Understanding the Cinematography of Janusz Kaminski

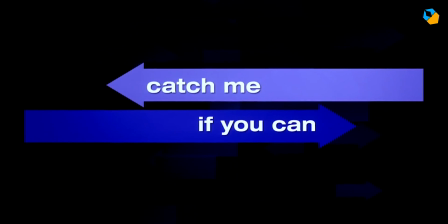(0:05)
Hi, my name is Sarish Sudhakaran, and in this video, we'll analyze the cinematography of Janusz Kaminski.
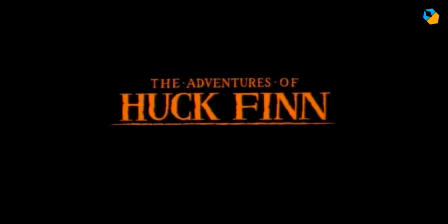(0:12)
The goal is to break down his techniques so you have a starting place to learn more about his work.
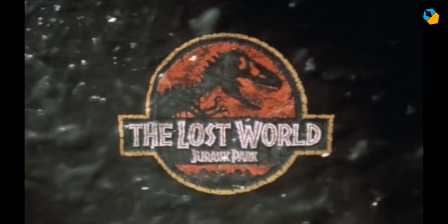(0:18)
I don't think many would disagree if I claim he is one of the greatest cinematographers working today.
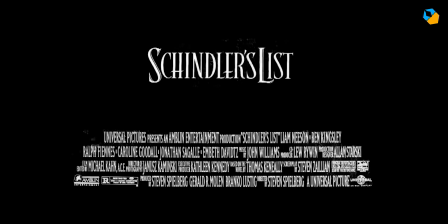(0:24)
His collaborations with Steven Spielberg are legendary,
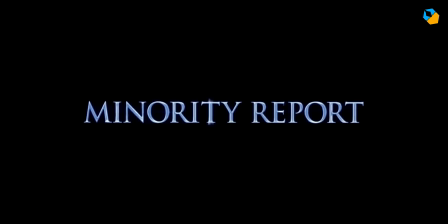(0:28)
and it is amazing how Janusz has held his own and even imposed his style on Spielberg's work.
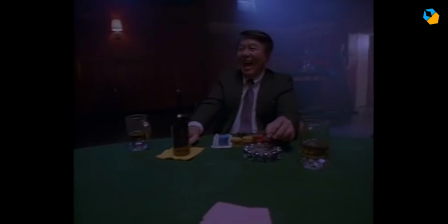(0:34)
The primary characteristic of his style is he doesn't use light to represent reality,
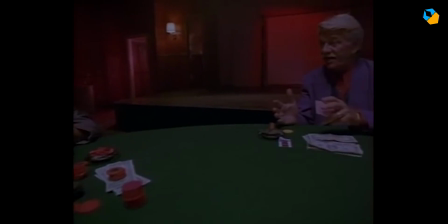(0:40)
but to create an atmosphere, very similar to a painter.
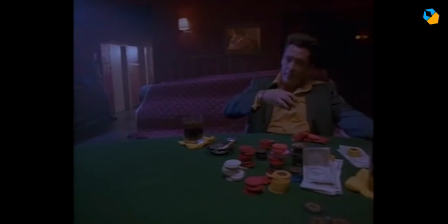(0:44)
David Mullen has used the word impressionist to describe his work, and I believe he's right.
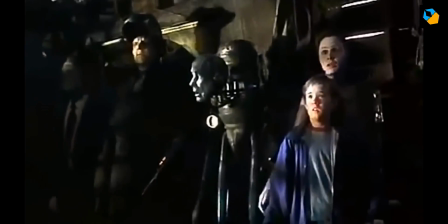(0:50)
Janusz uses light in blobs or layers, not very defined, but always with character.
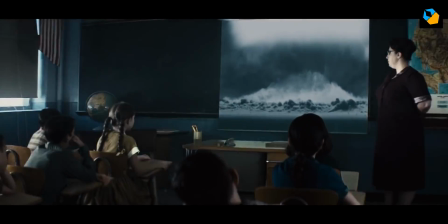(0:57)
There are detractors to his style, but I counter with one simple argument: the audience doesn't care.
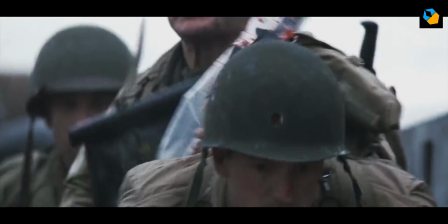(1:04)
Also, Janusz has managed to be part of a team that consistently churns out gorgeous work at a blistering pace.
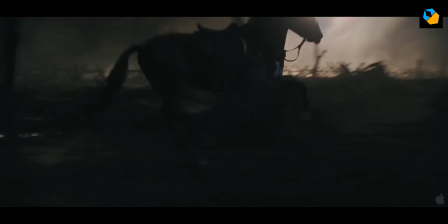(1:11)
Spielberg works very quickly, often 20 to 30 setups a day, and it would take a true wizard of cinematography to keep up.
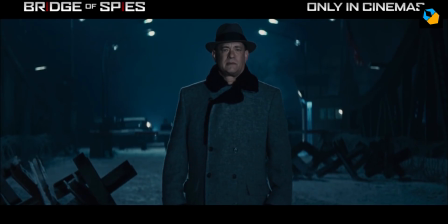(1:19)
Janusz gets to work with great locations and sets, but in return,
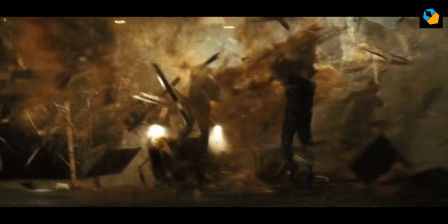(1:23)
he must light in such a way as to give Spielberg an almost unlimited freedom in blocking.
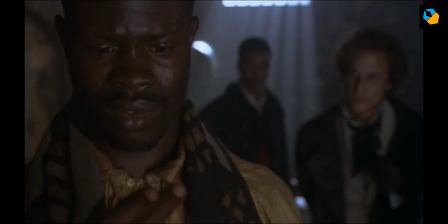(1:29)
To tackle the space, Janusz has his own system of lighting, very recognizable.
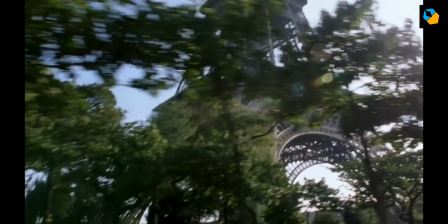(1:34)
Let's start with his primary weapon, the backlight.
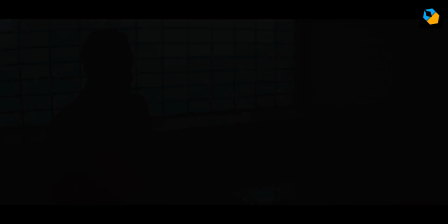(1:38)
His use of backlight is well known, so I'll just quickly break it down into a system I've observed.
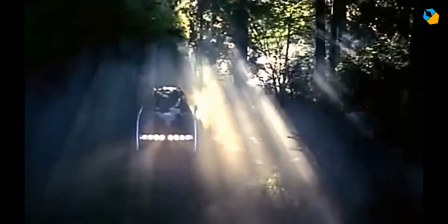(1:43)
He uses backlight as a second key light, and he also uses smoke or haze to spread the light.
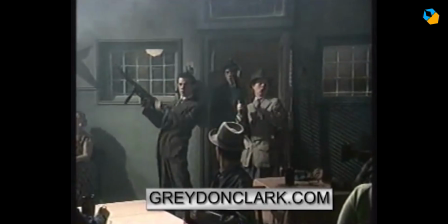(1:50)
This technique predates his work with Spielberg. Haze becomes its own light source and further lowers contrast due to flare.
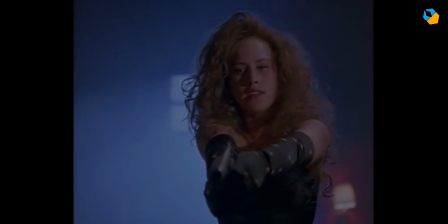(1:58)
His use of backlight is always obvious, on purpose. It is amazing when you compare his use of backlight to the story beat and
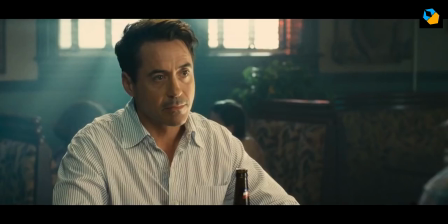(2:07)
see when he chooses to use what fixture and how he wants it to interact with the character.
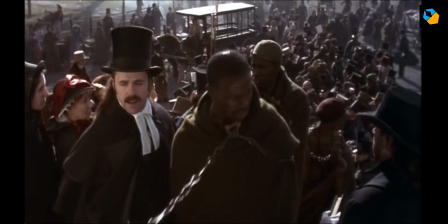(2:12)
With exteriors, he chooses to backlight his subjects against the sun.
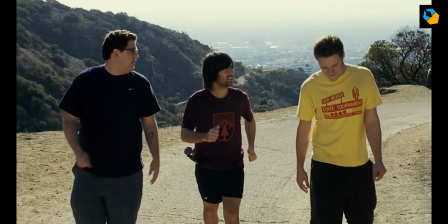(2:16)
This method has one side effect that is another Janusz signature: the super hot rim or hair light.
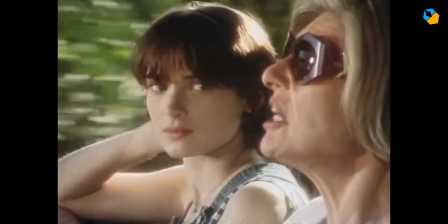(2:24)
Very rarely do you get the liberty to overpower the sun, so he lets his rim light blow out.
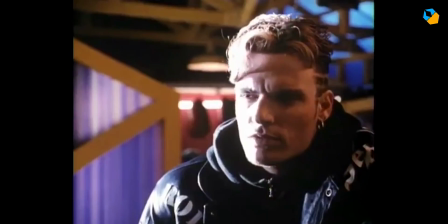(2:29)
This carries on into his interior work as well, which gives his exteriors and interiors a sort of continuity, at least his version of it.
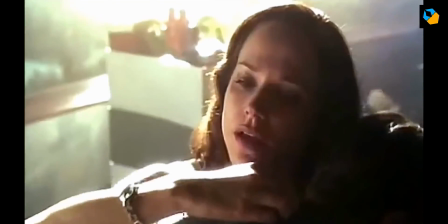(2:38)
The highlights occasionally bloom as well.
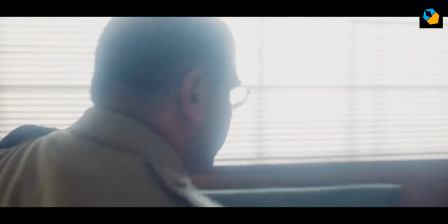(2:40)
He uses diffusion filters and nets on his lenses to force the light to bloom and further lower contrast.
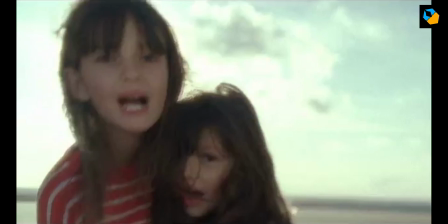(2:47)
He uses every type of diffusion there is, or at least it seems like that.
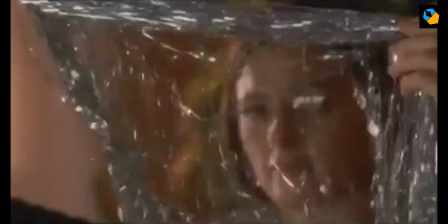(2:51)
He also uses CTO and CTS gels a lot to find the right color.
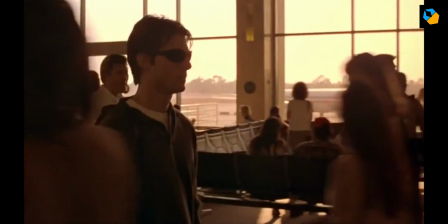(2:56)
When he uses orange, it's always a strong orange. Whatever contrast he loses, he brings back with ENR in the lab.
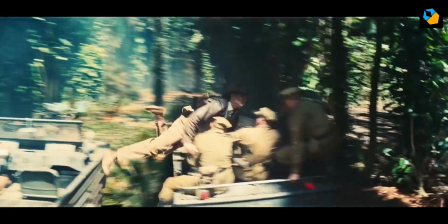(3:04)
Nowadays, this can easily be done in the color grading suite as well. With DI, his work has undergone a sort of transformation.
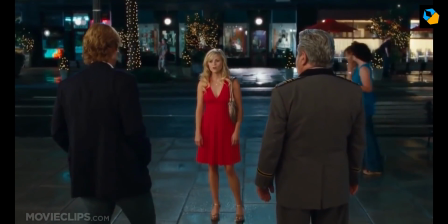(3:12)
His work is more crisp and cleaner nowadays, and you could argue some of his recent work looks overlit and overprocessed,
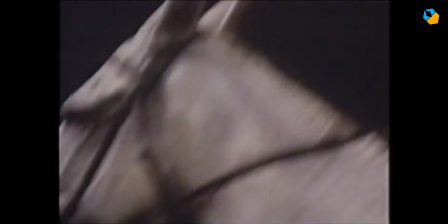(3:20)
but it's still a mountain or two above most cinematographers' work, so let's just move on.
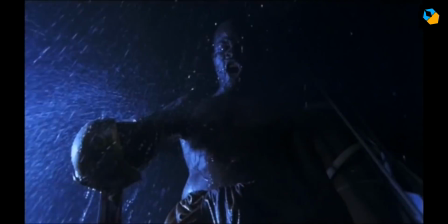(3:25)
His use of key light is most interesting. Unlike his backlight, his key light is always focused on the character.
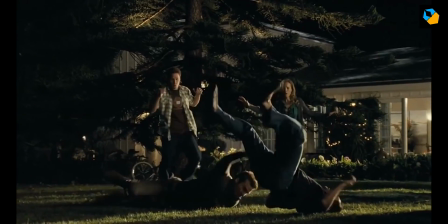(3:33)
Not only is he adamant the audience should know where the key is coming from, but it must also ensure the subject is the brightest part of the frame.
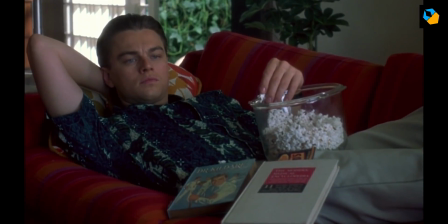(3:40)
With Spielberg's ever-moving camera, that's a great strategy.
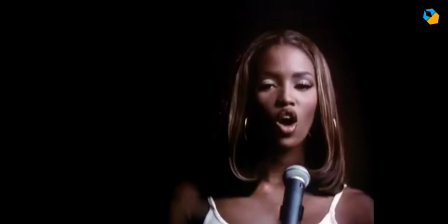(3:45)
If you look at his work, he tends to lean towards high-contrast images, more on the dark side.
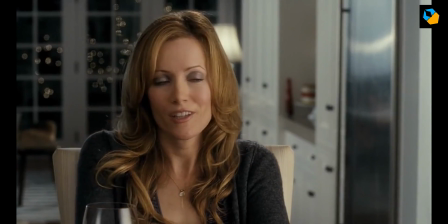(3:51)
For lack of a better term, I'll call this look film noir with soft light.
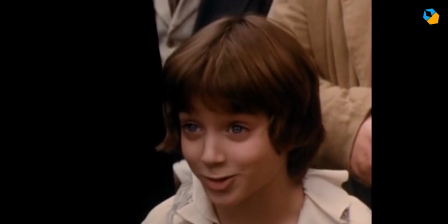(3:57)
He's a soft light addict.
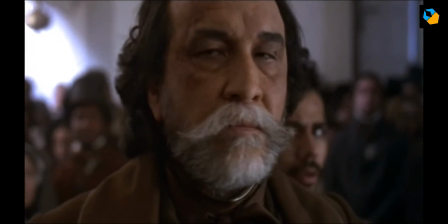(3:59)
On Amistad, his team created what they call the 7-minute drill, which is just another word for book light.
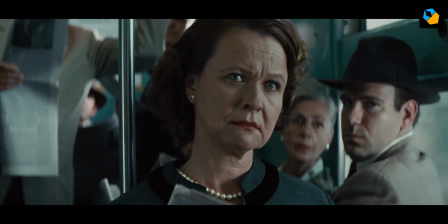(4:06)
They use ultra bounce or muslin to bounce back strong fixtures, which can vary.
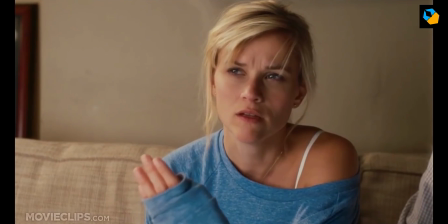(4:11)
The second diffusion is usually a half soft frost.